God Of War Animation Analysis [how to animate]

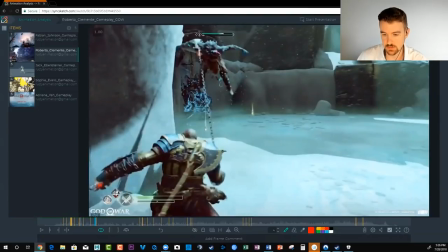(33:54)
So when you're doing a game cycle, you need to think about the complexity of the game cycle that you want to create. And I mean, usually a game cycle is going to repeat, right? So you're going to have an idle, so a stance of preparing an idle, staying in place to an attack, back to idle.
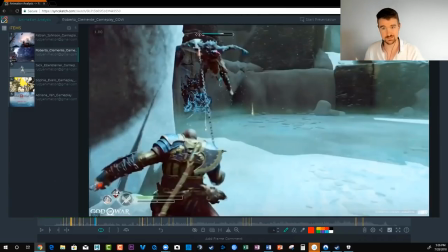(34:14)
That's a simple cycle. You can complicate this, of course, if you want to do idle, attack, attack, idle, attack, attack, idle. And then you have an even more complicated version, which might be something like this. It's like idle, liftoff, airtime, landing, idle.
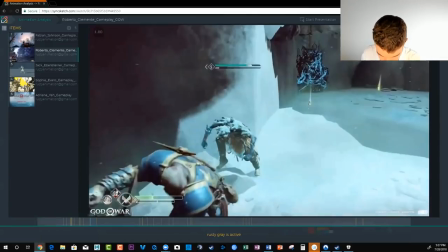(34:35)
It doesn't have to be complicated to be cool, though. I mean, let's look at a couple examples.
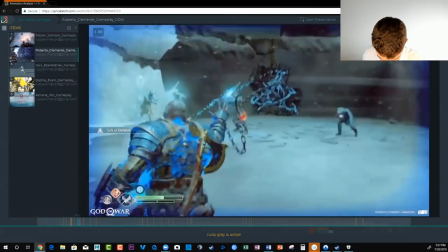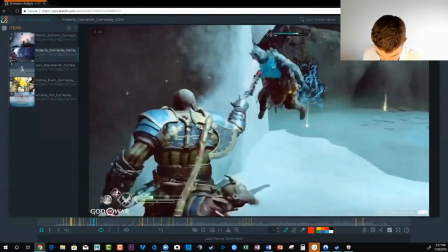(34:51)
So we've got attack, attack, attack, hit, bam. Here's a great, there's a great example here.
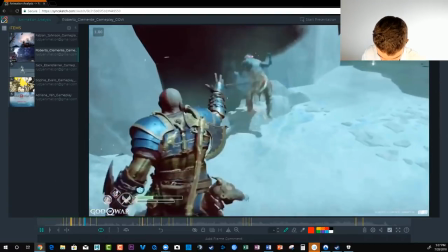(34:58)
So these are very cool, right? Like seeing boom, boom, boom, boom, boom, boom, boom, all that.
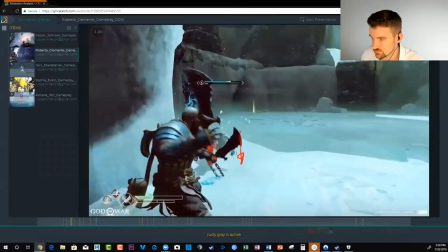(35:07)
This is obviously very cool, but could you just have one attack and have it look awesome?
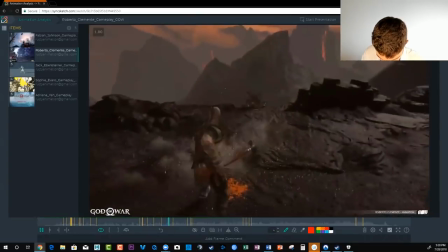(35:14)
Well, boom, it's pretty cool. Boom, pretty cool.
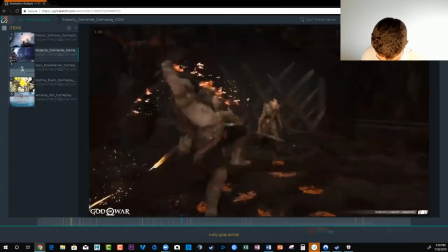(35:21)
these are these are just one hits you know
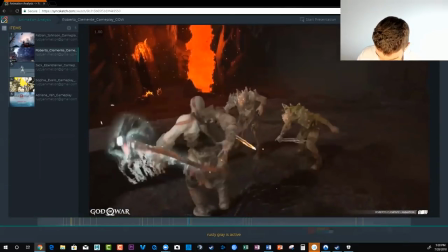(35:26)
that's um that one's awesome you get this sweet twirl with the axe through here where he you know
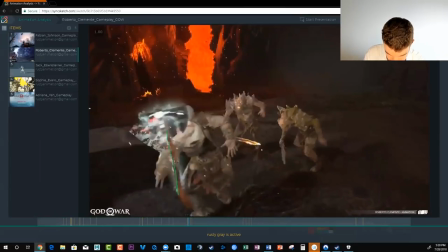(35:36)
he essentially just lets it flip up and then the other hand comes to catch it as it's still spinning to go into one leap
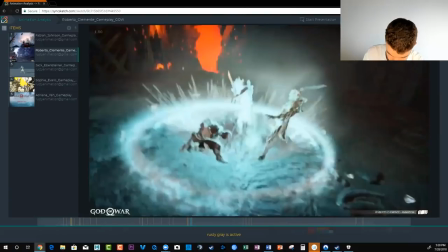(35:43)
and get this slow-mo hammer down you know with
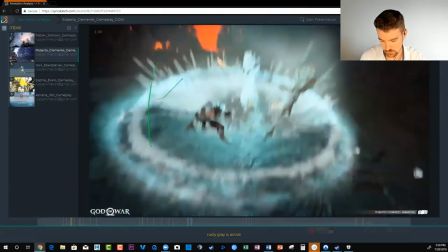(35:51)
this effect and you could do this in Maya you know you could have some transparent cubes or spheres or whatever that it's several of them that are animated that they just kind of scale out and fade away
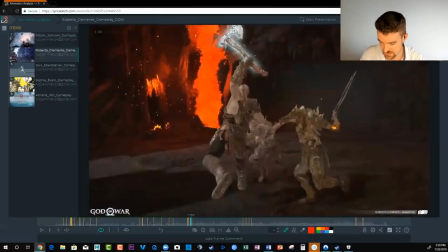(36:04)
it won't look as sweet as the ice but you'll get the idea and it'll still look pretty cool to have that in your animation to show this
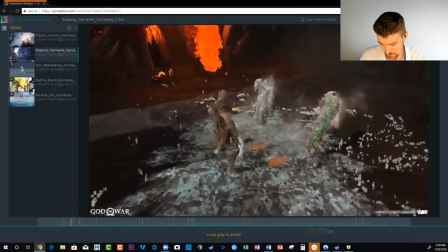(36:12)
like impact into the ground and you could you could even animate these guys if you wanted to or you not at all and that would be
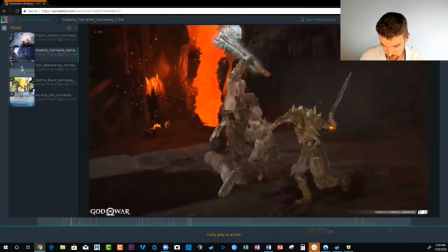(36:19)
a fairly simple straightforward shot to to do and you only have to worry about a few things you worry about this pose
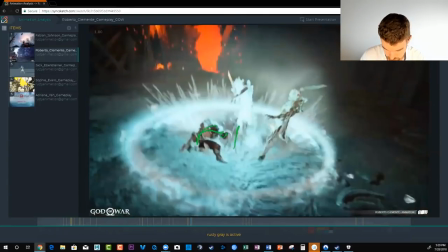(36:29)
and the result here smash and then
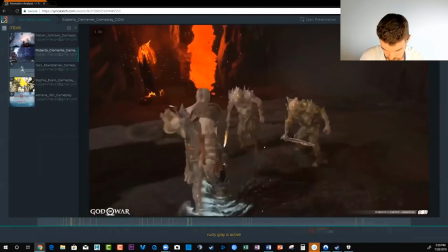(36:34)
the the idle stuff you don't have to do something like this But again,
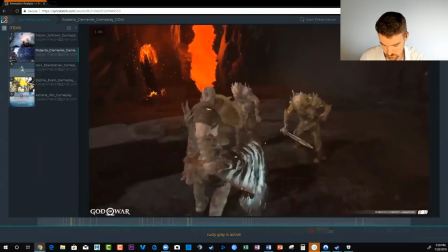(36:39)
this is where it comes in handy to know what your character can do and has. So this axe being magical, you know, it can do these ice blasts and do these cool, like, anti-gravity twirls on those.
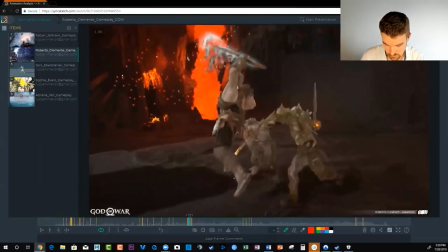(36:51)
You can get away with a lot because it's magical.
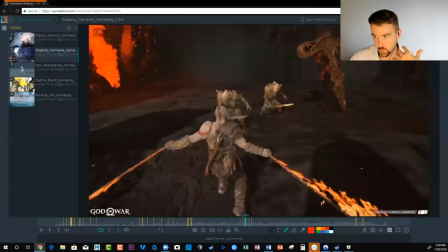(36:58)
And then another thing when you're working on these game cycles that's helpful is thinking about rhythm, right?